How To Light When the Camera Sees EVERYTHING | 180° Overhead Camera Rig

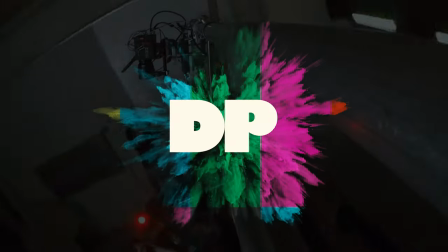0:12 Hello and welcome back to the Obsessive DP. I'm Ryan. This is the show where we go over high level cinema grade, high production value, tips, tricks, lighting, lensing, etc.
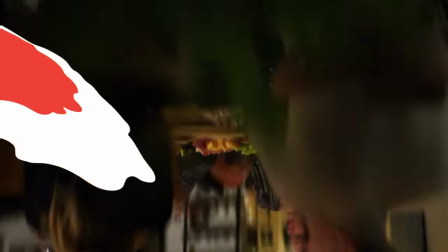0:26 Today we're going to go over this ad that we did for Drizzly.
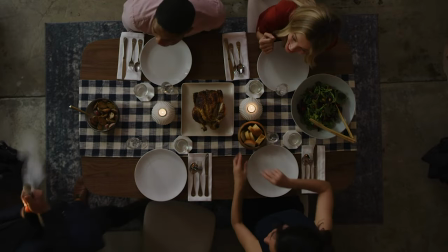0:30 The creative of the ad was to go through five days of the week flipping through each as if you're ripping off the page in a calendar and each day that we enter
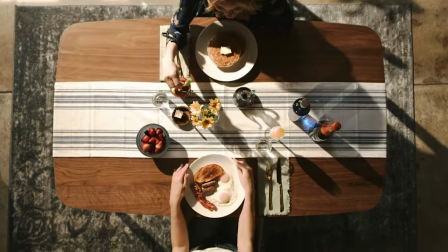0:38 as we're flipping through the spot highlights a new beverage that's on our table since drizzly is a beverage delivery service that's
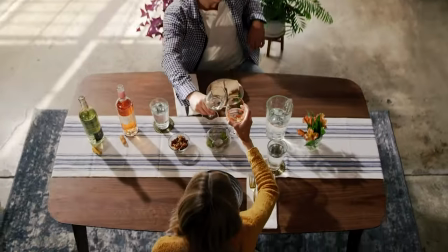0:47 just how we formed it that's how the creative went that's what the director wanted that's what we did you're probably first drawn to this ad because of the amazing job
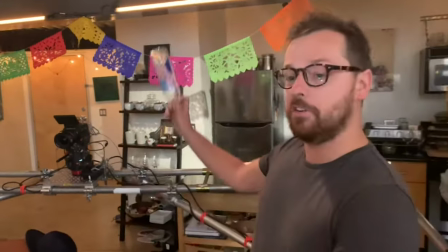0:54 the grip team did on the camera setup here we are on set we have our inverted swinging ship it actually flies 180 degrees
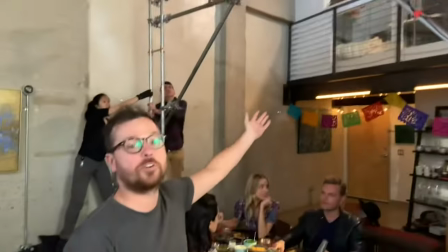1:02 over the people as you can see our amazing grip team did a lot of work on this. It looks awesome. That camera setup was awesome. We're not really going to dive into that here other than we created the U shape out of a ladder truss which we could swivel on each side and then counterweighted the camera so the team rotated the rig above the table. They didn't actually have to hold the weight as it went because the counterweights didn't work for them. Also the camera was connected to ladder truss by a cheese plate and cheese brills and we used a Teradek and a remote trigger and remote focus in order to make the shot happen.
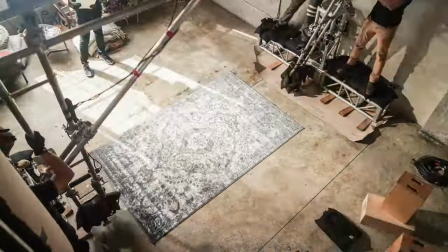1:25 If you want more detail on how we rigged the camera to this thing, you're actually curious, comment down below.
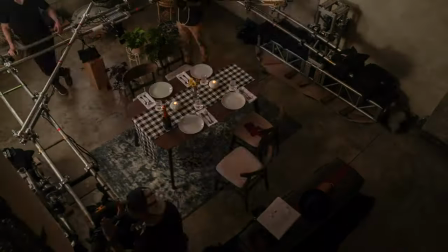1:30 We'll do a dedicated video with my key grip and we'll go over exactly how we made that thing happen.
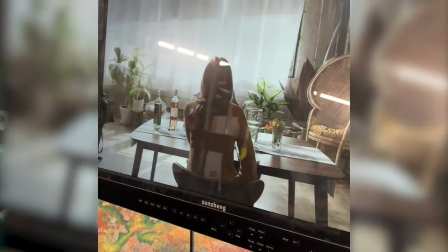1:34 But here we're going to talk about the light. The lighting was actually more difficult here than the camera rig.
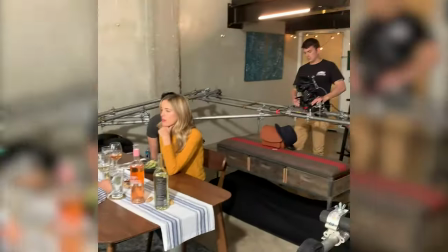1:39 It was difficult because the location that our budget allowed for actually didn't allow us to do this perfectly,
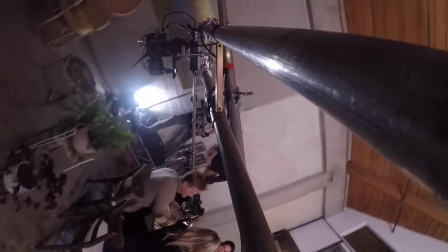1:46 meaning we still had some shadows from the rig onto our scene because we lit the rig from outside of the camera rig.
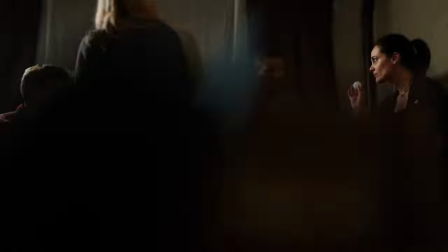1:53 So there's ladder truss and speed rail actually blocking the lights as the camera moves above the table.
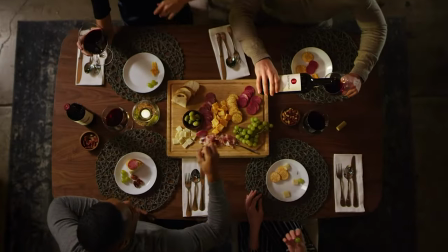2:00 What you need to do is light it from the inside and I'll go over that diagram a little bit later. The problem with that route is it requires a much bigger budget because you have to have a much bigger camera rig, probably not even ladder truss at this point, but actual rock and roll truss which is way heavier and has that third rail. Maybe we'll do that next time. I don't know. How did we light this?
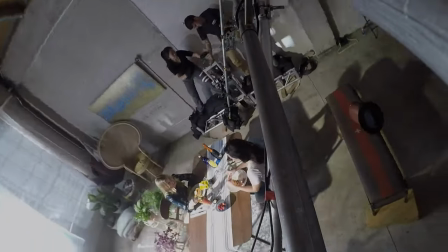2:19 Well we knew we were gonna use for the most part the part where the camera is staring straight down at the table.
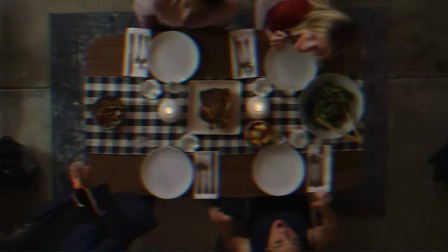2:26 So as you can see we shot it in slow-mo and sped up the beginning and the ending of the move,
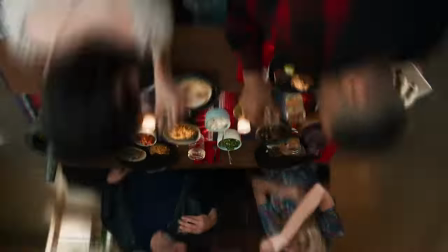2:32 actually we motion ramped it, which gave it that extra smoothness. Since this was the case,
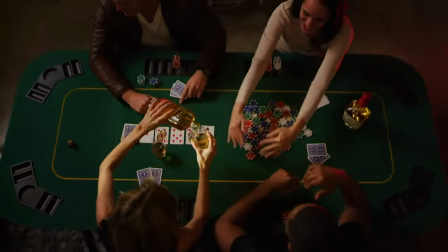2:36 we didn't want a light from above because that's where we would most obviously see the shadow of the rig moving across the table. Because most of the spot were looking straight down versus using the sides as the camera goes up.
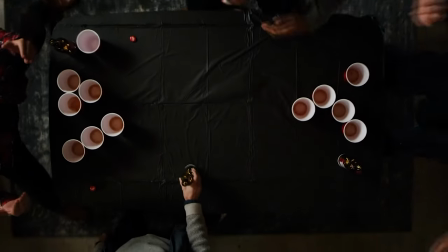2:51 We're not really using that as much. We're using the part where the camera looks straight down. We're just speeding up this part and slowing it down when it goes here.
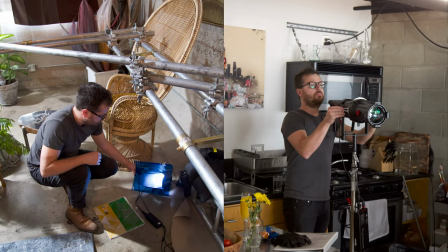2:57 So what we did was light from the walls of the room versus the ceiling. We had multiple Leeko lights here.
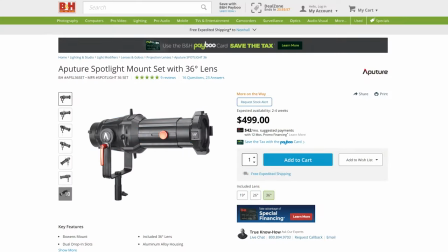3:03 We had a Joker 400 with a Leeko and an Aperture 300D with the Leeko as well. Why Leekos?
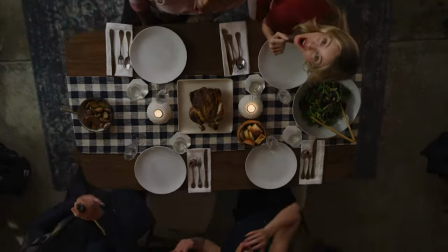3:09 Well, there's two reasons. One, this was an ad about a beverage delivery service, so we wanted to make the beverages pop.
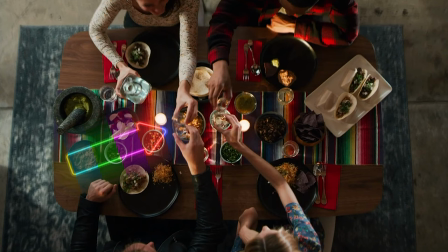3:17 So we had the Leekos actually really shuttered in and focused straight at the beverage or at the label.
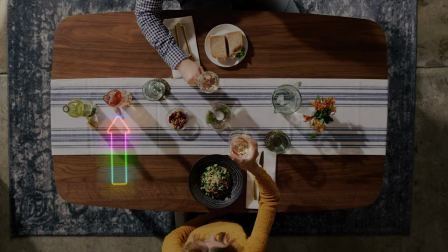3:23 So you can see the liquid in the beverage actually popping actually really lit or we
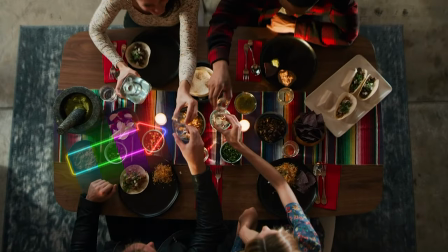3:29 had as the characters are cheersing their little tequila Whatever those are a little tequila guys. They're cheersing their little tequila guys We have a light shooting straight at it from below Outlining each glass
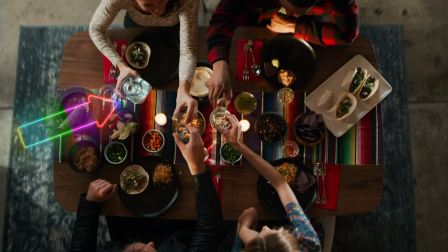3:40 and making the tequila glow so that it you really focused on that part of the ad I mean, that's the whole point as a cinematographer your job is to tell the audience where to point their eyes How do you do that? By lighting it up. So we lit up the glasses, we lit up the labels, we lit up the bottles, and we made sure that they were king in the spot. We didn't really even want our characters to pop. We wanted to see them, obviously, but we were more focused on the bottles and on the glasses because of the nature of the ad. The second reason we used a Lego is because we wanted those little pinhole sources of light shooting through the rig.